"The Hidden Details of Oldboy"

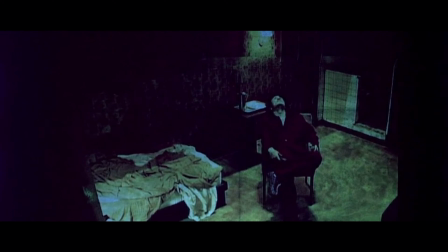He has planned everything over a long period of time and is the script writer, director and actor all at the same time.
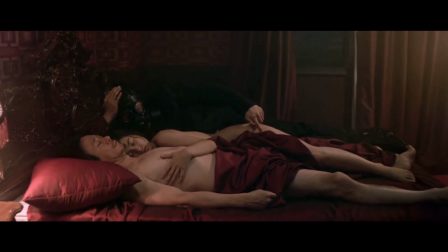So much so that he even plays Odae-soo's theme music within the film.
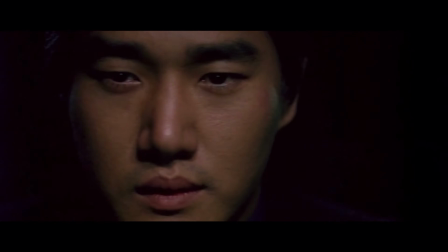Despite his calculated nature, there are times when we see Lee Woo-jin's emotions get the best of him and he acts impulsively,
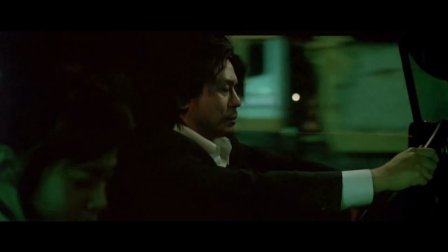such as at the internet cafe. Like Odae-soo, there are contrasting characters within his psyche,
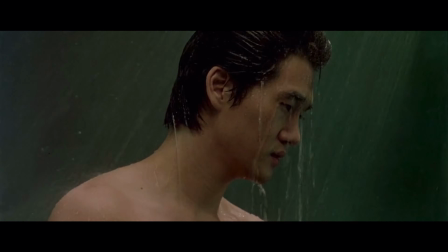and as Lee Woo-jin's and Odae-soo's fates converge, we see clips of them spliced together.
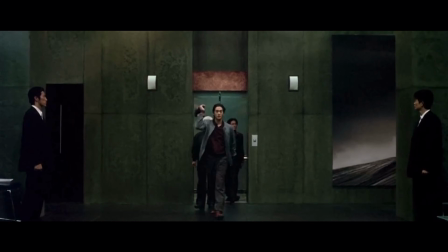Lee Woo-jin's most pivotal scene is when he returns to the tower and meets Odae-soo.
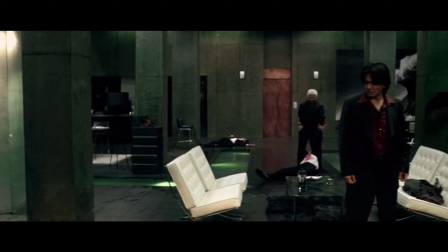Initially, he is wearing casual clothes before taking a shower.
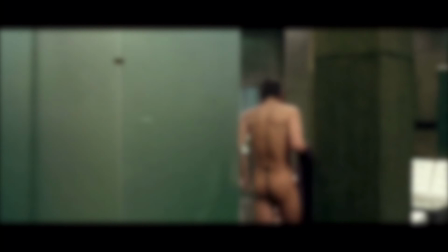He doesn't look at Odae-soo a single time and he parades around his penthouse naked.
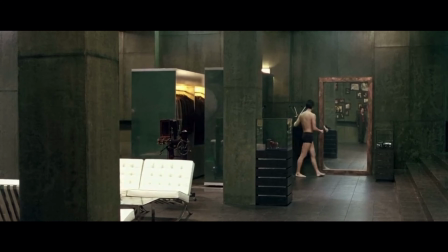This isn't because he's an exhibitionist, but rather because he sees Odae-soo as subhuman, no different from a pet or piece of furniture.
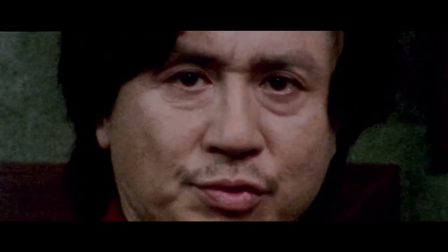Still without looking at Odae-soo, he begins to get dressed. Where is he going?
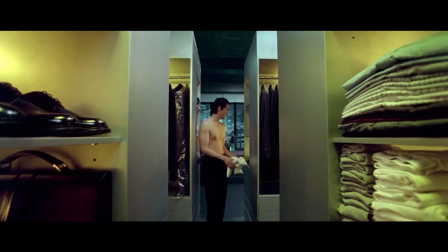At this stage we are still unsure. A wardrobe that splits into 4 sections and a shower placed in the centre of a penthouse.
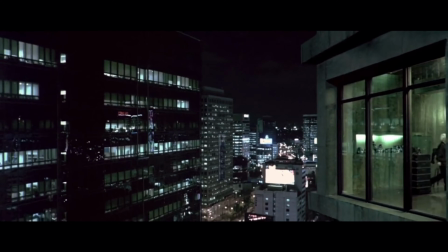This is not a very practical or livable space at all and shows that Lee Woo-jin is a brat who likes playing with his toys.
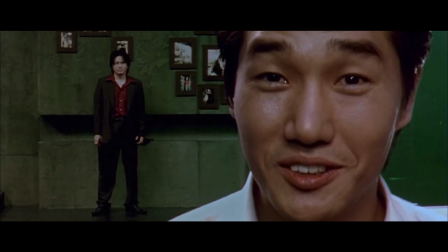Staring directly into the mirror, it appears as if Lee Woo-jin is speaking directly to us.
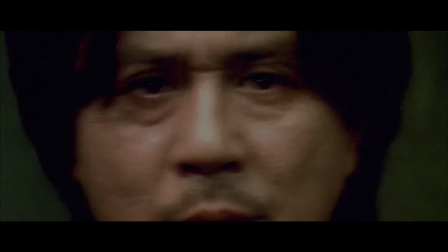The moment he begins to explain the reality of the situation,
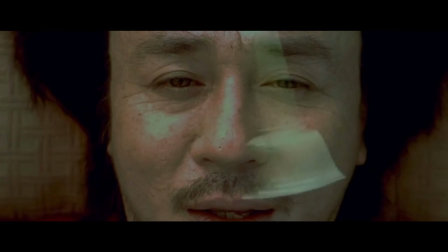images are replayed from previously in the film, but this time with a tone of purple.
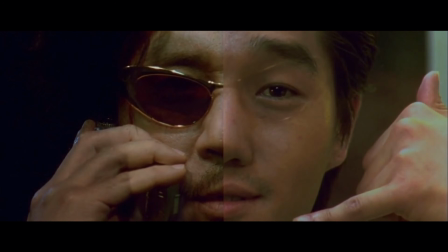He is placed side by side with Ode-soo, and they are both superimposed on one another, again illustrating they are the same person.
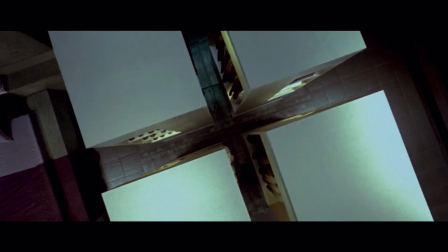The wardrobe is shown from above, and it closes in the shape of a cross, connecting the wardrobe to the tattoo Lee Woo-jin bears on his lower back.
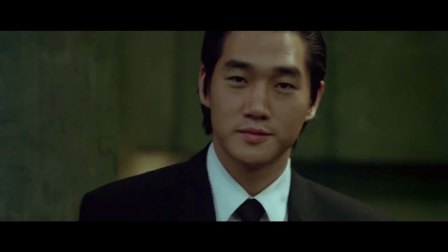With the completion of his revenge near at hand, Lee Woo-jin is acting like a kid.
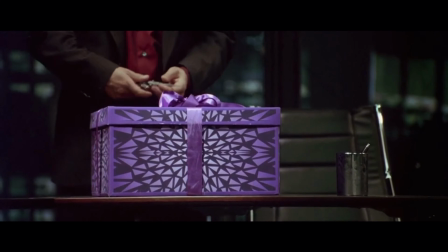This is the moment he has been anticipating for decades after extensive preparation, and this moment is his biggest pleasure.
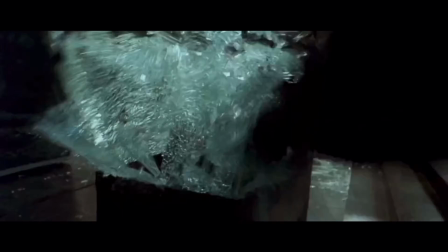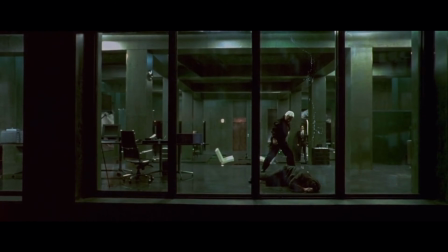When the plot twist is revealed, the sound is cut.
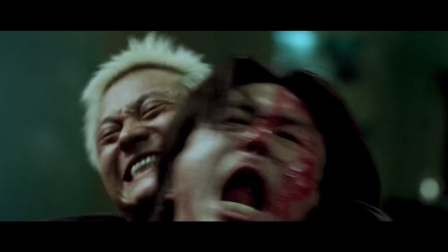Having no sound during this fight scene distorts the sense of time and makes it feel like it lasts forever.
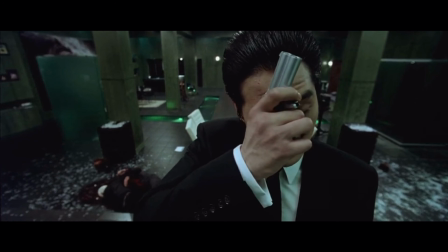After the gunshot, the sound returns, and Lee Woo-jin wears a black suit.
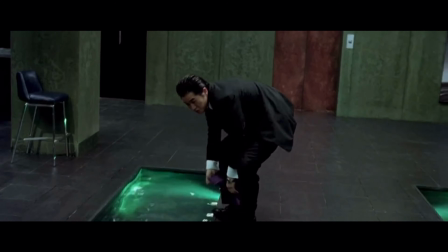So where is he going? He's going to his own funeral, and he's wearing the black suit to show his condolences to himself.
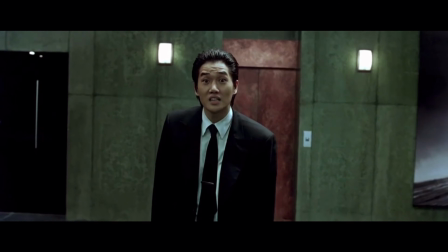He gets angry with Ode-soo because he sought a more challenging opponent.
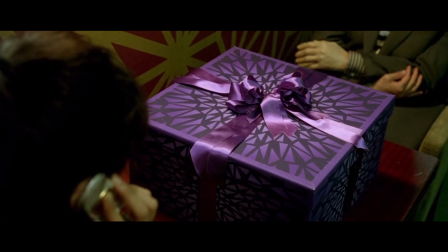The purple tone of the box shines on Mi-do's face. The box is beautiful, but what the box means is incredibly sinister.
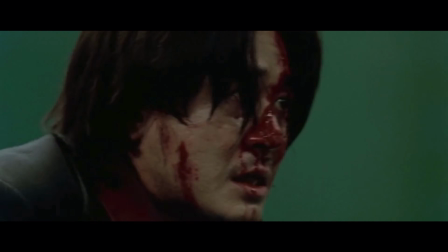A nice contrast once again. At this point, Ode-soo is the most pitiful man in the world, and his nose is red like a clown. When Ode-soo and Lee Woo-jin previously met, Ode-soo was completely silent.
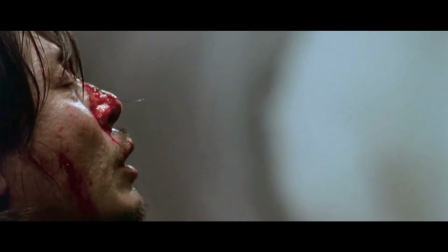But here the roles are reversed.
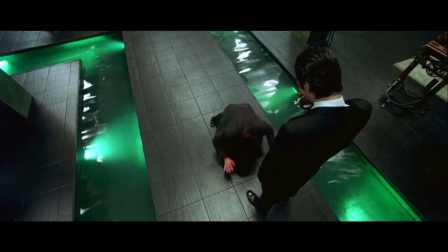You have to feel sorry for Ode-soo, and Lee Woo-jin appears to be showing his sympathies by crying.
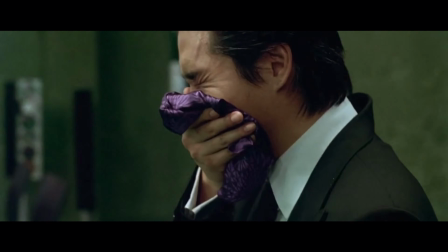But the camera turns to reveal that he's actually laughing.
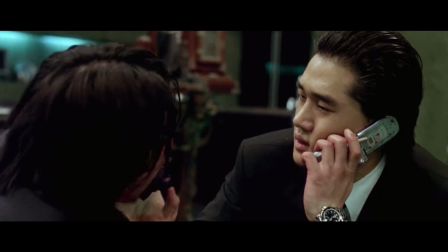Ode-soo gives his greatest performance, and in turn is rewarded for it.
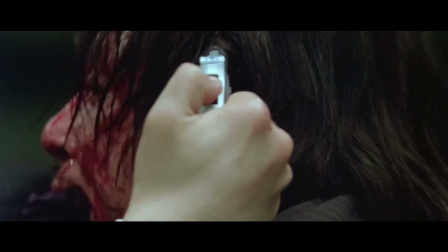Lee Woo-jin appears sympathetic again, before the camera rotates to reveal his true intention.
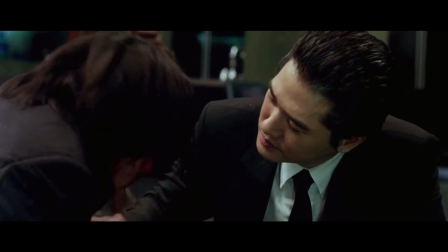If we go back to the start of this sequence, over multiple cuts the camera goes round like a waltz,
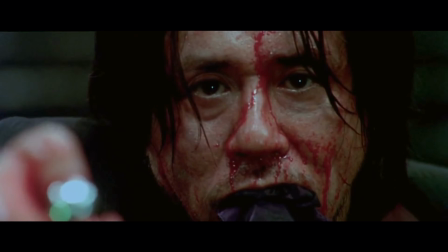which indicates everything has come completely full circle.
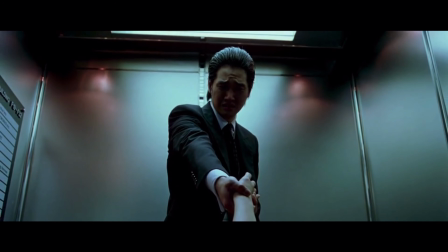Lee Woo-jin's hand is used to go into the past, as it was this hand that released his sister, and is the origin of his guilt.
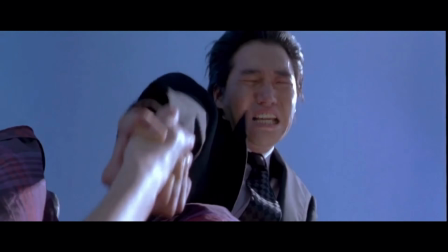This was the moment that signified the fall of Lee Woo-jin, and his hand turns into a shape able to pull the trigger.
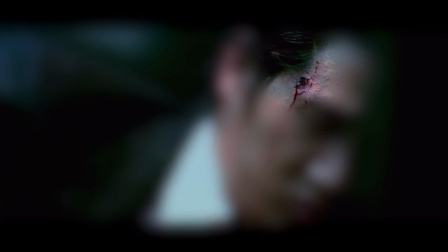Even after his demise, you can see the smoke from the gunshot, as if his soul had left his body.
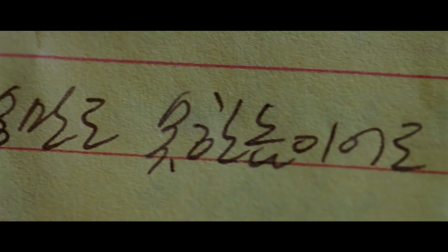Ode-soo seeks to erase the knowledge of what he learned in relation to Mi-do via hypnosis.
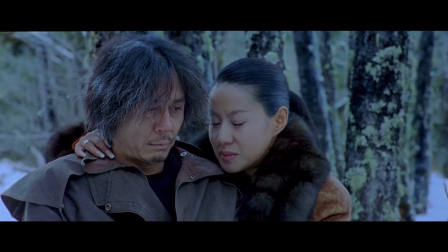Ode-soo now has grey hair, and we are unsure where or when this scene occurs.
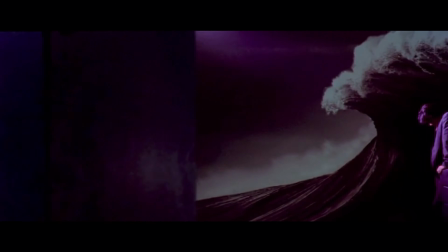A strong purple light engulfs Ode-soo in the empty penthouse.
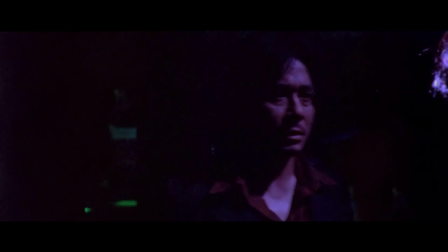Ode-soo stands firmly in the reflection, while the monster stands in the penthouse.
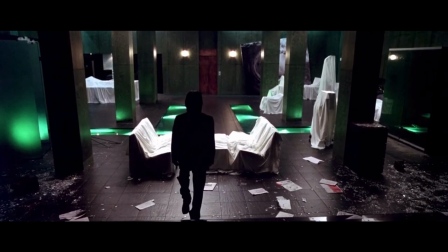He watches the monster walk away with a sorrowful look, forever covered in the purple of Lee Woo-jin.
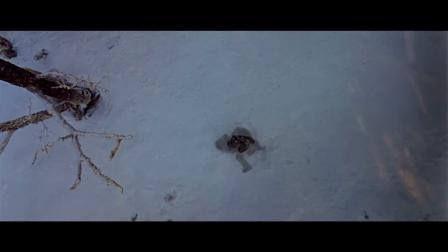He awakens from the hypnosis, and the footprints could be the monsters,
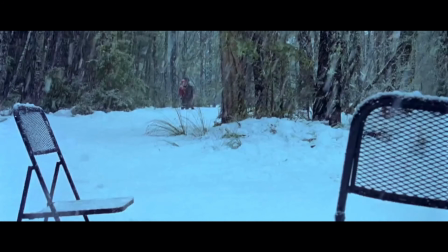or they could be the hypnotists, and the same situation can be said about the two chairs.
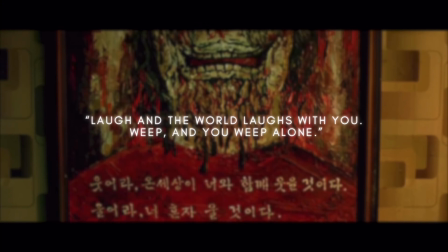Laugh and the world laughs with you, weep and you weep alone. The hypnosis was unsuccessful.
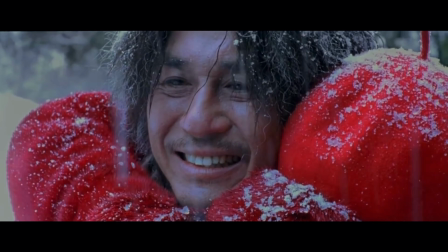Time is irreversible, and it only moves in one direction. There is a rugged mountain range ahead.
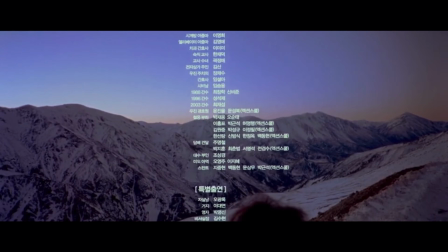With the knowledge Ode-soo now bears, it will be a rocky future for the both of them.
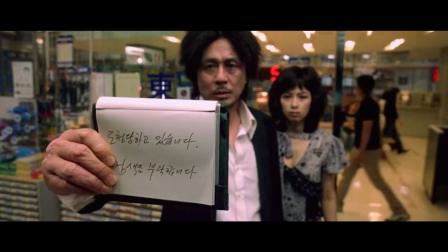Simply put, Oldboy's attention to detail is astonishing.
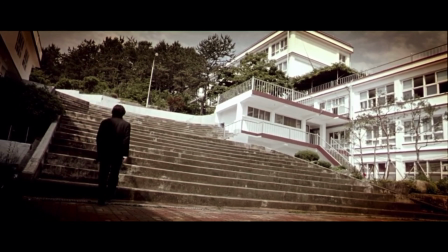There are so many different layers to the film, and so many different working parts that seamlessly come together.
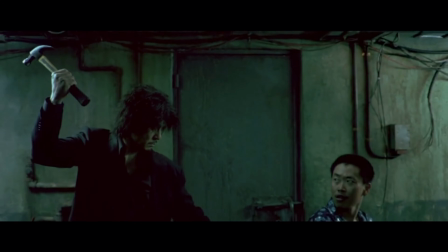I don't say this lightly, but I think it may be the greatest Korean film of all time.
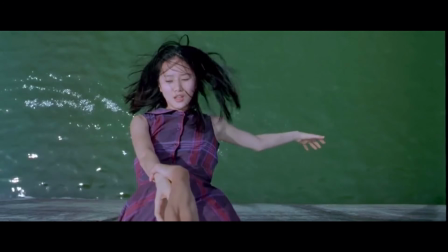It's a showcase of a master at the absolute top of his directorial game.
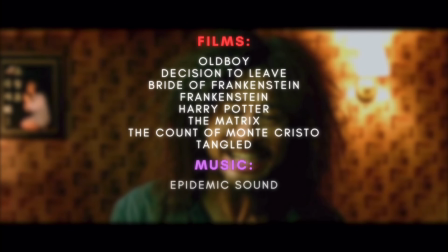Anyway, I've rambled for longer than I expected, so thank you for listening to a terrible story till the end.